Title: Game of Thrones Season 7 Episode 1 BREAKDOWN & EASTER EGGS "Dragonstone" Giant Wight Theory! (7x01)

Yeah, if you look at the previous scene,
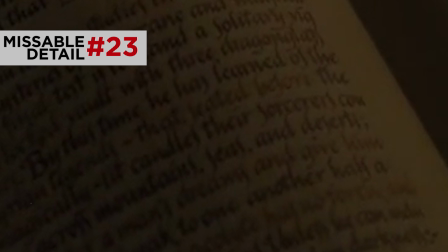another inscription that is barely visible in frame seems to describe something about how Dragonglass can be used as a medicine to treat illnesses. Okay, and then if we think about the only person that we've seen on this show to be kind of cured from grayscale was Shireen, named after Ed Sheeran. And it's possible that the remedy that the Maesters used on her would be from her home of Dragonstone, the natural Dragonglass that was all around the castle.
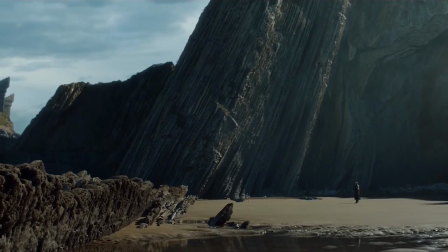Yeah, and let's not stop there. The person who talked to Shireen about that experience, the person who might be able to bring this solution to the forefront, the possible hero of all of Westeros is right in this room.
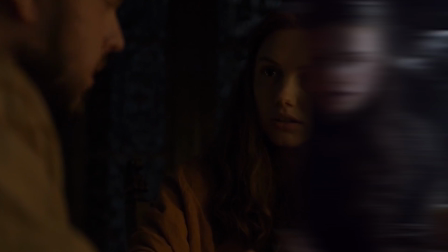No, not Sam, Gilly. Gilly and Shireen bonded at the wall in season 5 when Shireen taught Gilly how to read.
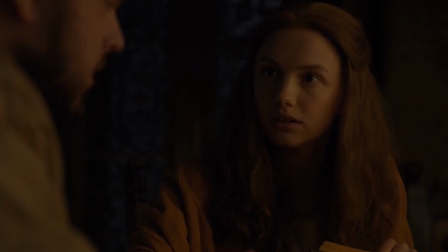Aw. And maybe Gilly would have some insight though on how Dragonglass plays into curing grayscale. All those maesters are gonna get schooled by Gilly. Okay, let's move on to this final sequence at Dragonstone.
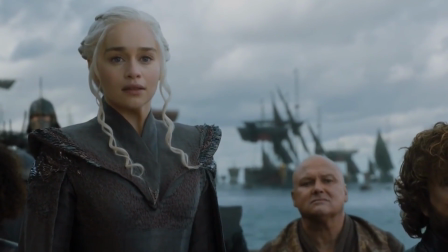Now, notice this is 5.5 minutes of no dialogue.
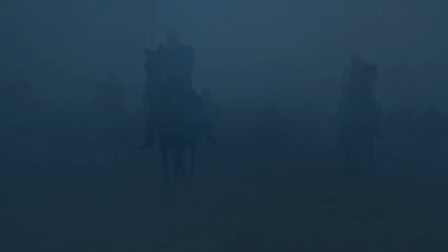So just like Sam's poop and soup montage and that opening 2-minute shot, it's so interesting how they're using editing to tell this story without using any words at all.
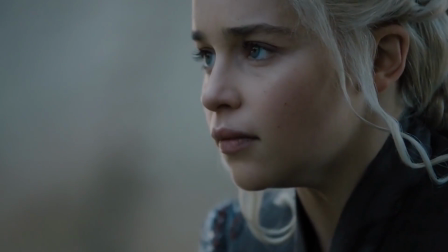The visuals are powerful enough.
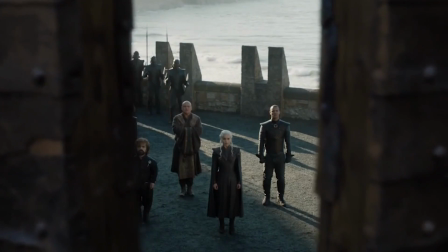We're actually gonna do an in-depth breakdown here of everything that's going on to tell the story of how Dany is finally back at her rightful familial home.
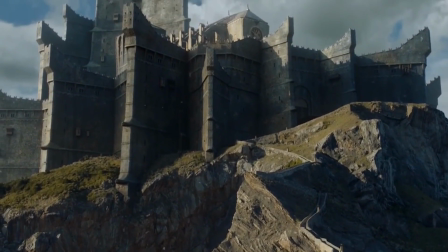Dragonstone was the home of Targaryens ever since Aegon the Conqueror landed there many millennia ago. It happens to have changed hands a couple of times since then,
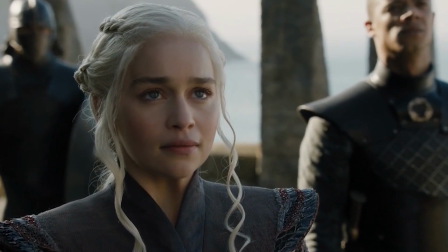but this is her finally reconnecting with her actual birthplace and the birthplace of her family in Westeros. But again, talking about how the visuals are helping tell this story. And let's start with the costumes, what everyone's wearing. Okay, so yes, Daenerys' clothes have changed from when she was Queen of Meereen in Essos. Past season, she wore whites and tans, the colors of that continent. But returning to Westeros now, she wouldn't really be dressed to the part if she was wearing that. So now she wears all black. In fact, everyone in her posse is wearing black. These colors, probably advised to her by Tyrion, are the look of a true ruler in Westeros. Westeros.
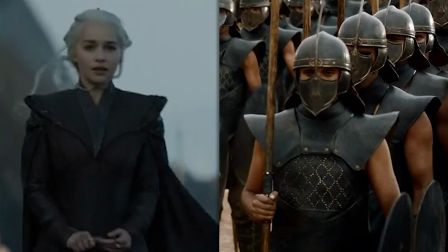Other things helping her look the part too, notice the stiff shoulders that match the unsullied army she commands, the crimson cape that reflects Viserys' look, the black and the red.
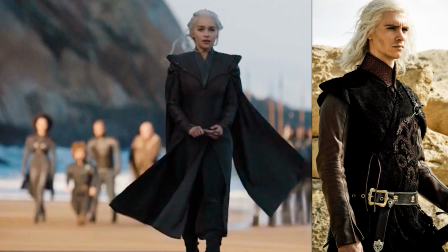It's a lot like what Sansa's doing.
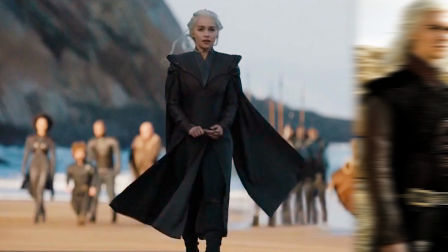Dany is embracing her past tormentors, wearing them like armor, and replacing Viserys as the famed Targaryen orphan that would return to Westeros with an army. And capes are really in right now, by the by. And the chain, which the designer calls a chain of command, notice how it ends with this subtle dragon head headpiece, which isn't a full crown, and that's intentional because Daenerys hasn't conquered yet. But also, it's not just about the visuals that are happening here.
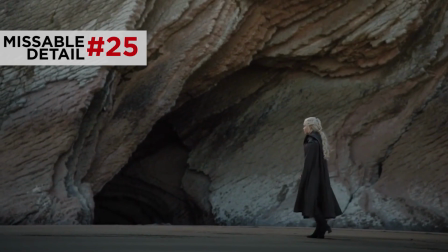The music is also playing a huge part. Ramin Djawadi's House Targaryen theme is played in,
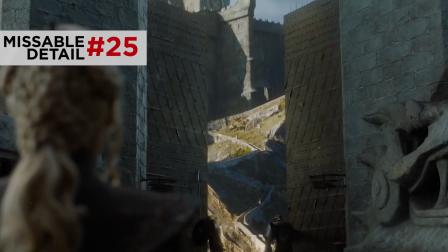but he mixes in the main Game of Thrones theme when she reaches the gates to signal that Dany is in Westeros now.
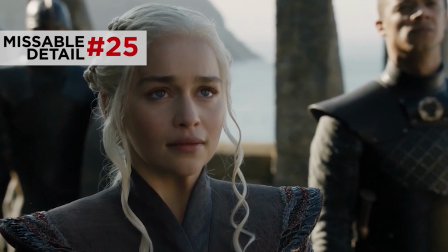She's joining the other power players in a major Westerosi seat of power, and she's officially entered the game.
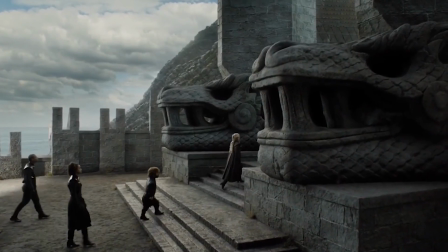And then inside we get more visual storytelling with the whole set design of Dragonstone. It's interesting to see why this place is so hard to siege.
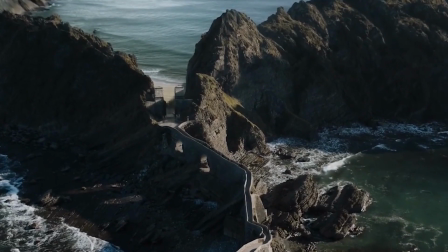After the gates, you have to cross this long, narrow pathway that soldiers would pretty much have to climb in single file,
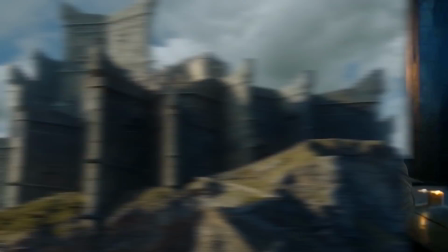while everyone in the castle will just rain down hell and arrows and rocks on them. In fact, I think this could be inspired by the Helm's Deep design in Lord of the Rings: The Two Towers. And then carrying over the visuals from outside inside the Dragonstone throne room.
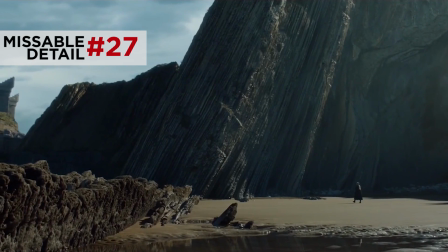The designers purposely made the throne look like the natural rock formations from outside freaking crashed into the room, and they just decided to turn that into the throne. And while it's way less ornate than the famous throne room in Westeros and King's Landing, they do have something in common.
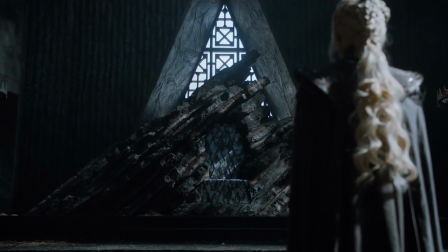Potentially, if this is dragon glass, then those are both thrones that are made out of very important weapons.
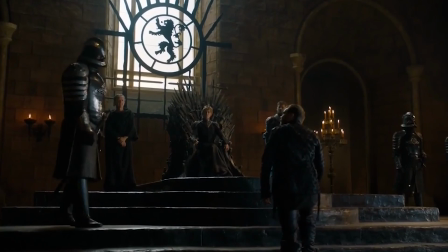And another thing in common with the King's Landing castle, just like Cersei did there, Daenerys is replacing the old insignia with the new.
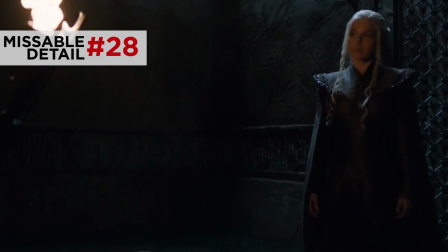She tears down Stannis' banner, and notice how now the camera lingers on all this dragon imagery everywhere.
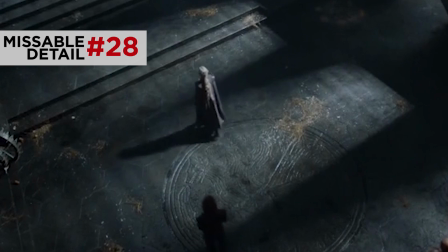We have the two big dragon heads outside, the dragon etched into the floor, and then the awesome dragon carving on the wall in the map room.
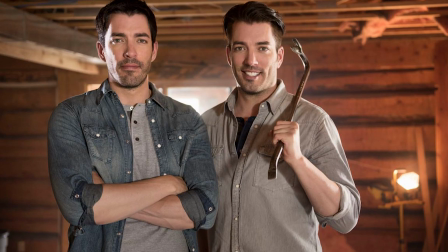I still hope she's gonna bring like the Property Brothers in there to like do it right though. Yeah. But specifically, they don't need to touch the map room. This is Aegon Targaryen's map room. He built this table. Dany's grand times a lot grandfather was here and plotted his strategy for the entirety of his invasion of Westeros from this same room.